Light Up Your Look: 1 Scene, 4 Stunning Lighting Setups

Hello everyone, my name is Slava and today we make 4 light schemes at one location using FEELWORLD light.
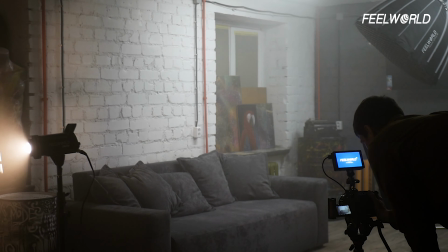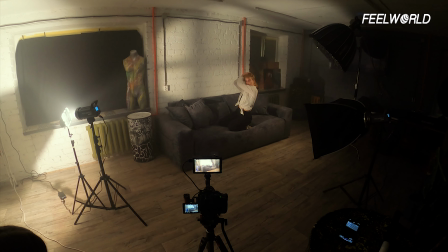Light is what makes an ordinary video something more interesting. Even on budget camera we can get cinematic content.
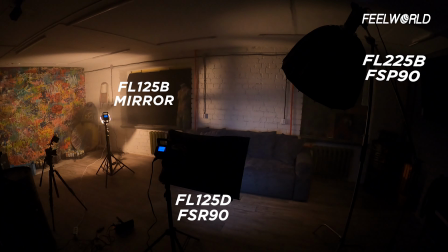0:27 Now I will show how to simulate light in the interior at sunrise,
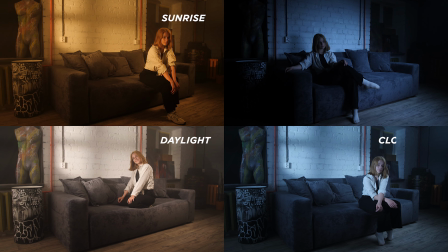0:32 daylight, cloudy day and night with lighting.
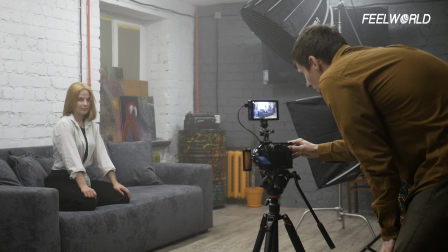0:37 In the center of the frame is a large sofa with a model on background white wall.
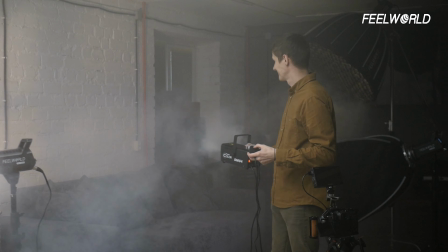0:43 Let's blow some smoke to soften the light and make dreamy look.
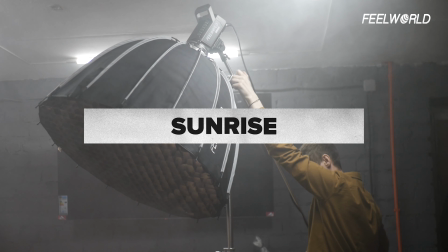0:49 Let's start with sunrise. Fill light.
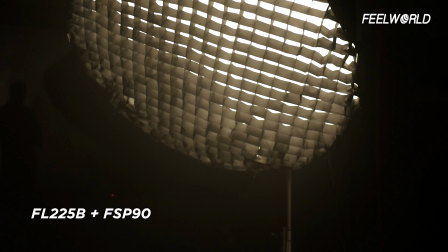0:52 I install FL225B with FSP90 at honeycombs on the stand under the ceiling.
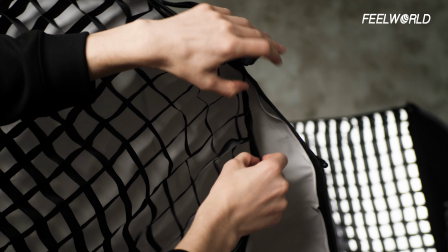1:01 The light from the softbox gives soft shadows and the honeycombs make the light more directional.
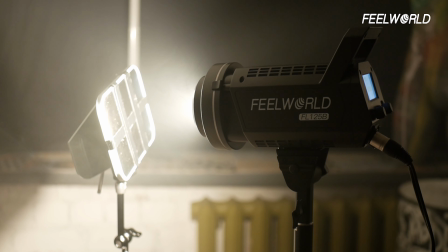1:09 Then direct the beam of FL125B light onto a mirror with tape, imitating light from a window.
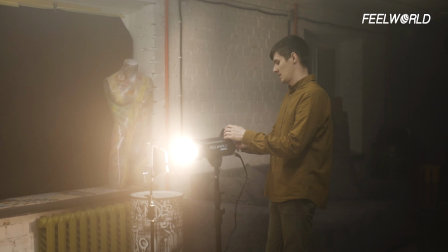1:18 It will be the key light and background light. Bicolor light allows you to control the temperature of the light,
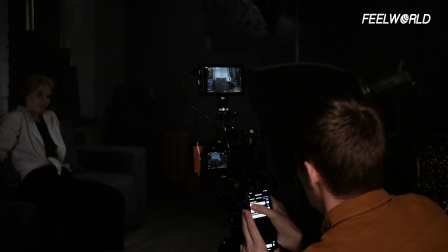1:27 and it is most convenient to do it using an application on the phone.
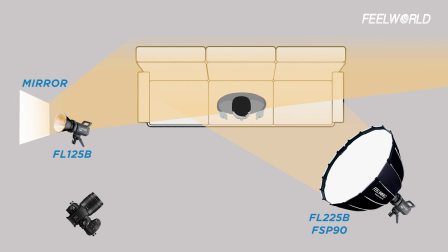1:32 At sunrise, the light is warm, and therefore 2700 kelvins.
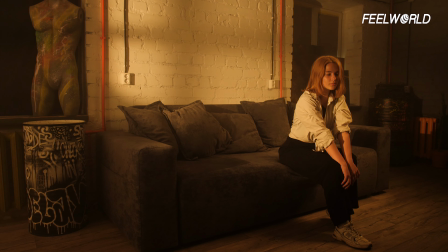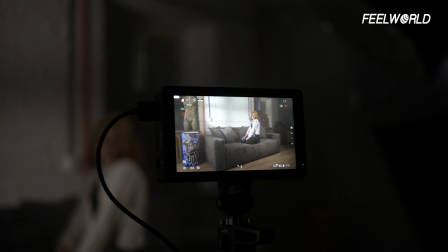1:49 Daylight. Let's add brightness and change the temperature to 4000 kelvins.
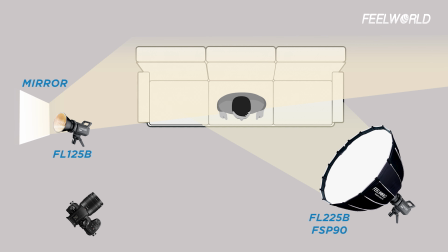1:54 The sun is already high and doesn't shine so warmly like in sunrise.
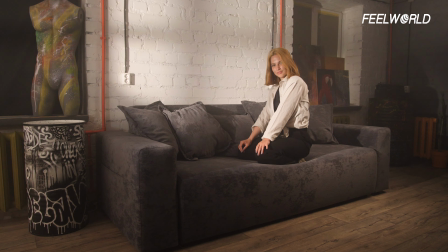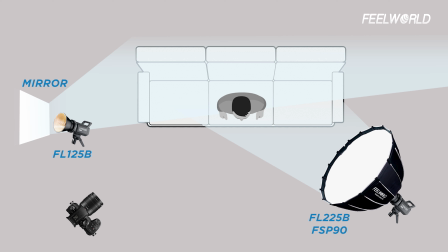2:08 Now we make it a little darker and set the temperature to 6000 kelvins and getting cool gloomy picture.
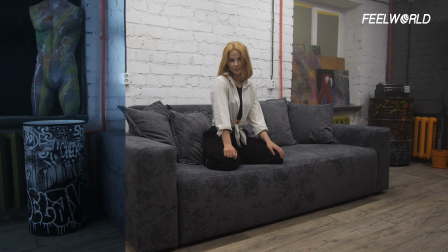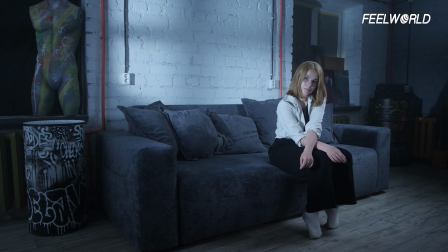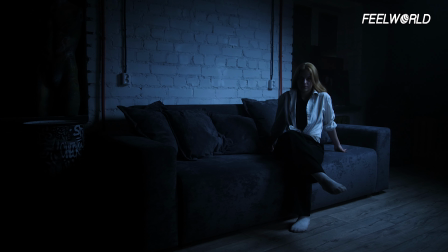2:27 Night. The light is more darker. The temperature is 6500 kelvins.
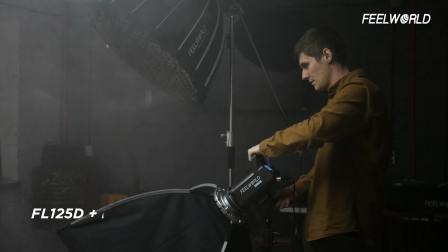2:34 We add
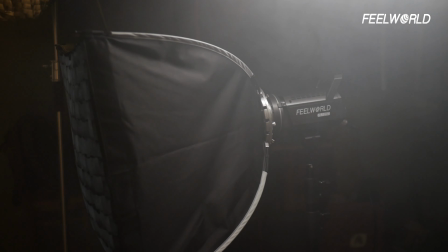2:36 FL125D with FSR90 softbox and honeycombs and install in front of sofa to simulate the light from the TV.
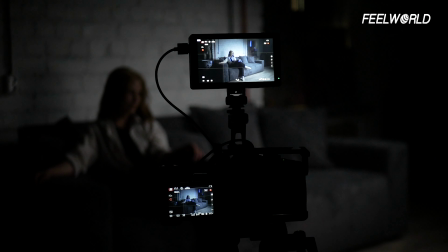2:44 On FL125B, turn on effect, then response to sound to control lighting with claps,
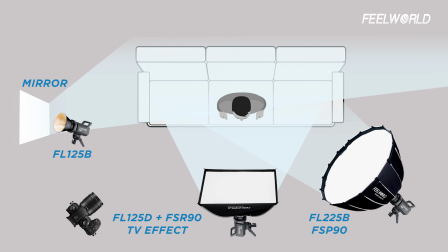2:52 and we get dramatic night scene.
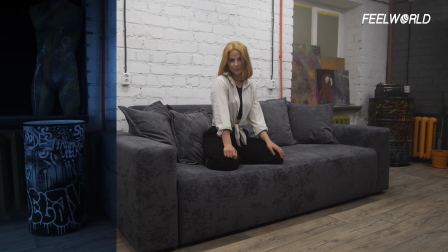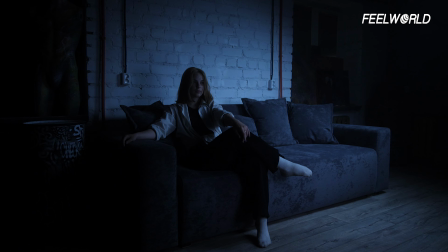With 3 light source and some tips and tricks, you can create very interesting picture.